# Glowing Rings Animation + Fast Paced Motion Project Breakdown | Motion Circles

Hi, this is Hongshu from Motion Circles. In this video, I'll show you how I transform my animation from this to this. We'll cover some easy animation techniques, how I did this glowing ring animation, and some easy ways you can use to spice up your own animation. You can download the working file in the link below to follow along. Let's go.
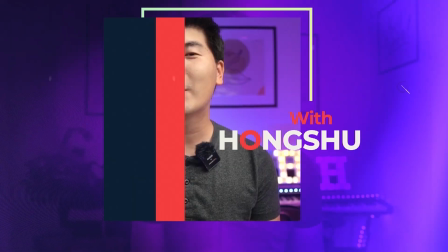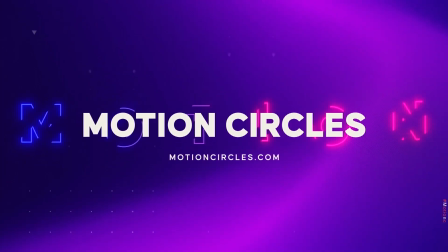This video is inspired by Austin from Robby Studio. He did a bunch of awesome animated shorts on his Instagram.
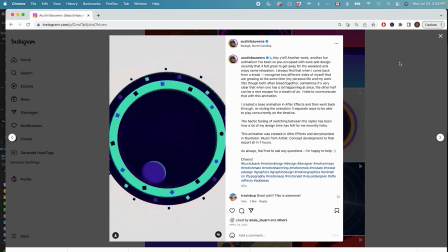0:39 When I saw those i was really excited i want to try it out using some of his techniques i'll link his instagram down below you can check it out if you're interested
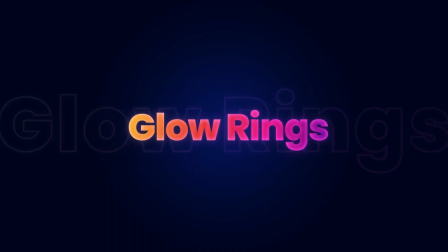0:46 first let's see how to animate these glowing rings here we go we got these four rings in our composition and i've
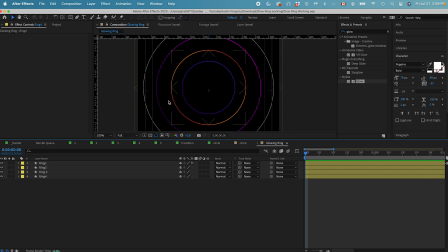0:54 already got these four in gradient stroke and these are the color combinations let's work on one at a time first one is this inner one which is in almost like a purple gradient so let's go with this yellow one we can solo this layer. First, let's go inside and go to the gradient stroke.
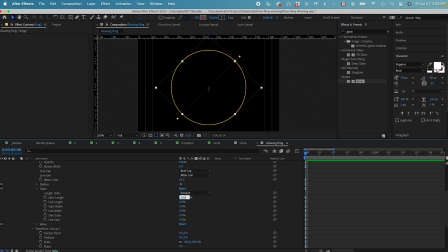1:13 Let's change the taper to start at 100% and then end at 25%. It's going to give a taper end and the taper beginning to the stroke. So it looks like a ring that has a thinner starting point.
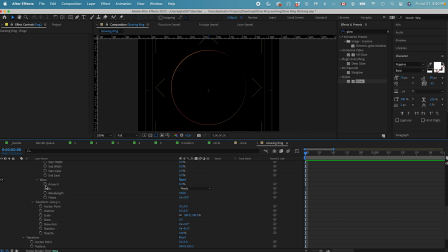1:31 And now we just want to add some wave underneath the gradient stroke as well. Let's do the amount to maybe 100%. Oh, that's too much. Let's do a 50% and then change the wavelength to maybe 500.
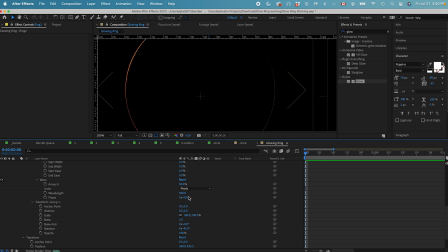1:49 So that's, let's try 65. So that you can see this ring here, it's got some irregularity to it. it's not in a constant stroke width and just add a bit more wobble to this ring when it's rotating.
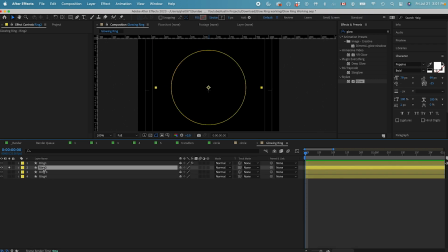2:09 Next we just need to maybe do a rotation animation and a scale animation. Let's just do a one round rotation and then from the scale we can do like a 100% zooming down.
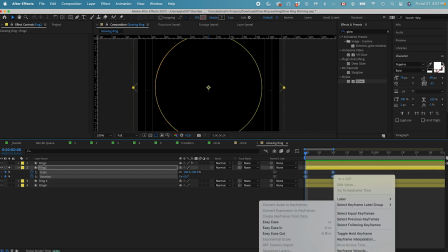2:25 Just right click go to keyframe assistant easy ease and then we
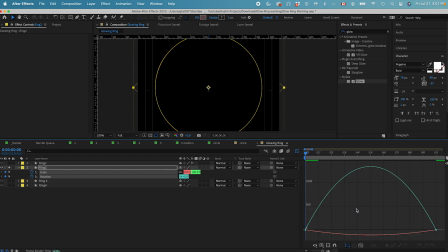2:31 can change the speed graph to a extreme easing in curve something like this so
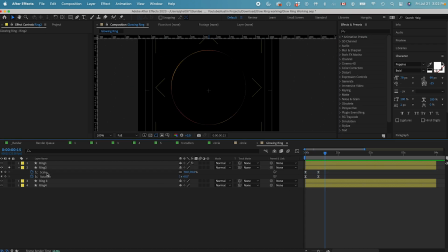2:44 that's basically our animation and the last thing we need to do is we need to add a deep glow effect from the effects and presets panel here this is a paid plug-in you can see after we add that it looks so premium It's just got this very subtle glow to it.
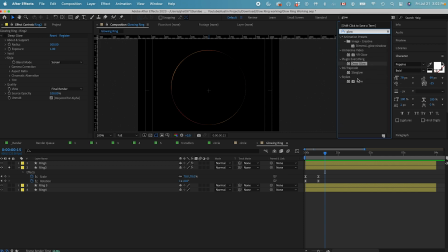3:04 It doesn't work with the After Effects building glow. If we add the building glow, we can still maybe adjust the setting a little bit and maybe duplicate the glow.
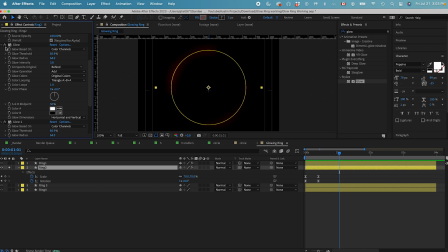3:18 This is a glow effect that I have with the default glow. And then if I turn off these two settings and add the deep glow plugin, this is what it looks like.
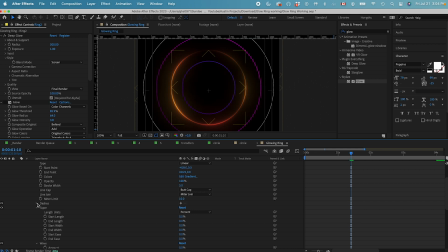3:27 Let's go inside the first ring, let's add in the taper, maybe 100%, and then end length is 25, give it a 50% wave, and then 500 wave length.
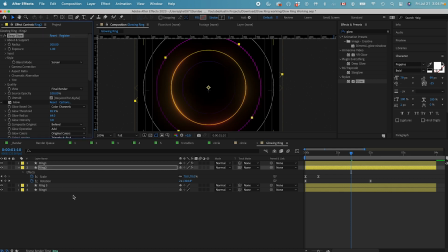3:43 Basically the same setting for this yellow ring, and then I can add this deep glow to this inner ring as well. you can also adjust the stroke width
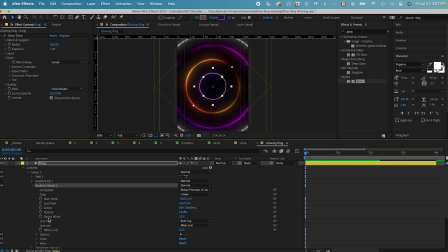3:53 underneath the gradient stroke right now our stroke width is 10 if you have anything around 10 it should look pretty nice if you have 20
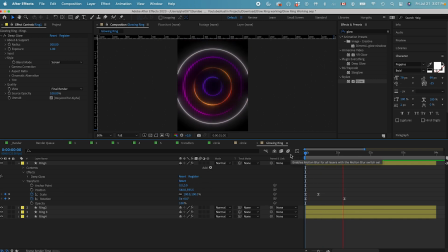4:03 it's going to be pretty thick as well and that's how you make the glowing ring effect after the first scene i use the match cut transition to go from the first scene to the second scene it is one of the most used techniques in modern motion design and this is a magic to those silky smooth transitions you see in all this amazing motion work.
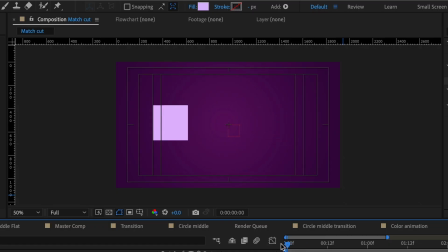4:22 It's basically when your objects before and after the transition are following the same movement and you just do a cut when the motion happens. So it hides the transition since your animation is continuous. The transition looks really smooth and interesting to the eyes.
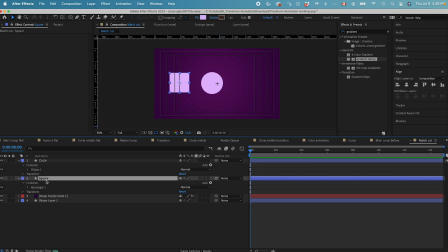4:38 To give a very easy example, over here we have two different shapes. Let's put them together in one position.
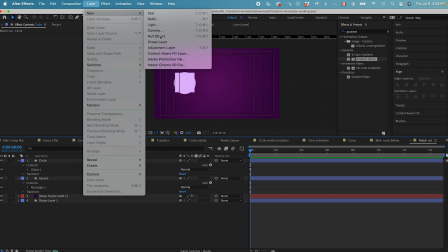4:45 And then we need to create a null object, parent the two layer to the null.
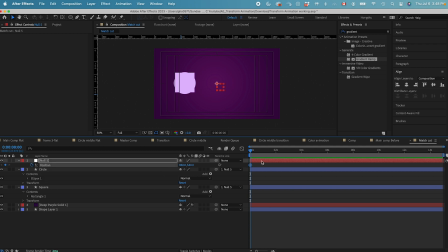4:51 Now let's animate the null position property. Let's just do a simple position change from here to here. And then let's ease the keyframe, go to the graph editor, do the speed graph, curve like this.
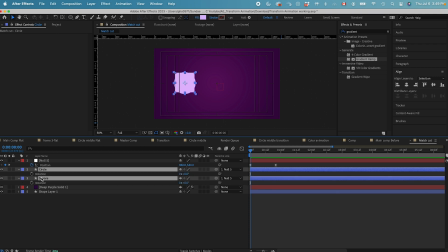5:14 Now let's also animate the rotation property of these two objects. Let's set a rotation keyframe. And then from left to right, I want them to rotate maybe one round. Now all we need to do is to cut the two layers in the center
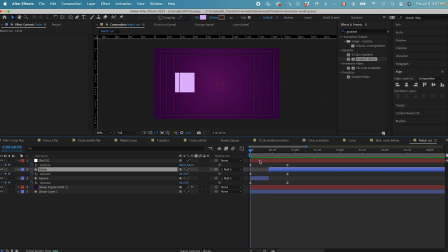5:33 over here so we're using the null to control the animation of the two circles and then we're cutting the two layers in the center over here when they travel midway that's why we can that's why we can hide
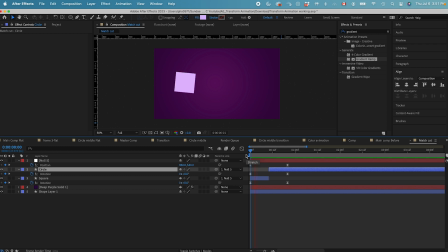5:49 the transition between the two shapes and using the match cut technique this is how we set up a match cut
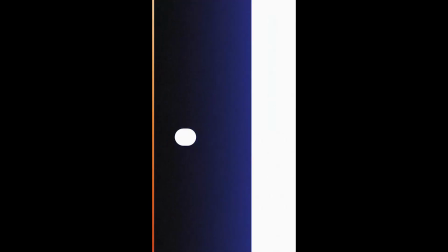5:56 you can see all the transitions here in this short video are using match cuts so it makes transition look more natural and super interesting when we stitch the scene together. Next let me take you through each scene and I'll explain what I did to give you a better idea on how I animated this piece.
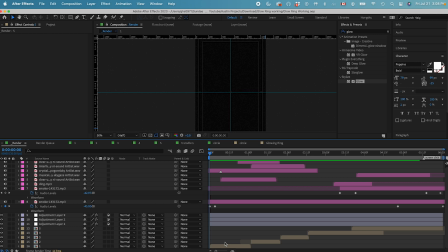6:11 You can see over here we only have five compositions. Let's go inside the first composition.
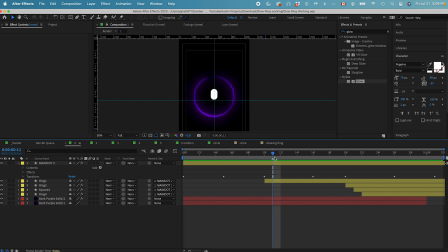6:16 This is our first part of the animation where we have this ball shooting in from bottom and then it triggers these glowing rain to come up the screen. This animation is pretty straightforward. We only have this ball that shoots up with wide position animation and all these keyframes
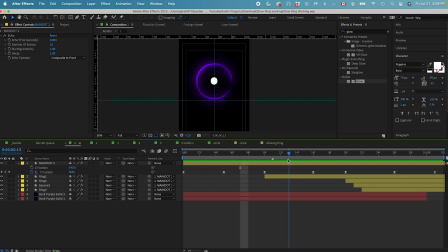6:35 are there to make this ball do a bounce animation when it comes into the scene. The only thing we added is echo effect so that the ball has some stretch to it when it comes in. And then once it lands first, here in the center we have this first ring that's been triggered.
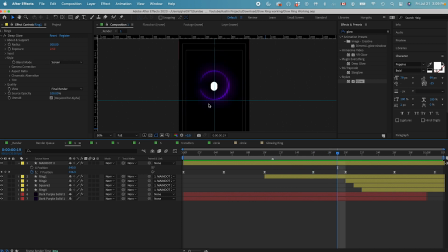6:54 And I show you how to animate this ring and then after the second bounce it's going to trigger more rings to coming into the scene. All these rings are parented to the main dots so that they all follow the same animation as the main dots and
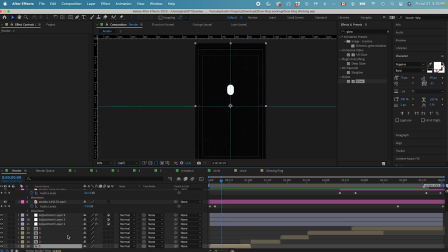7:10 that's how we animated the first scene here. If we go back to the second scene when the ball drop in we
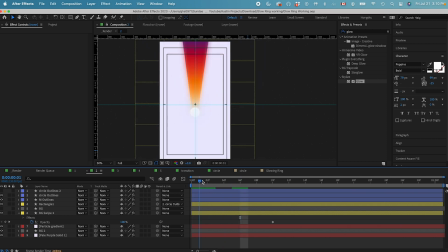7:19 have this animation here where we have this ball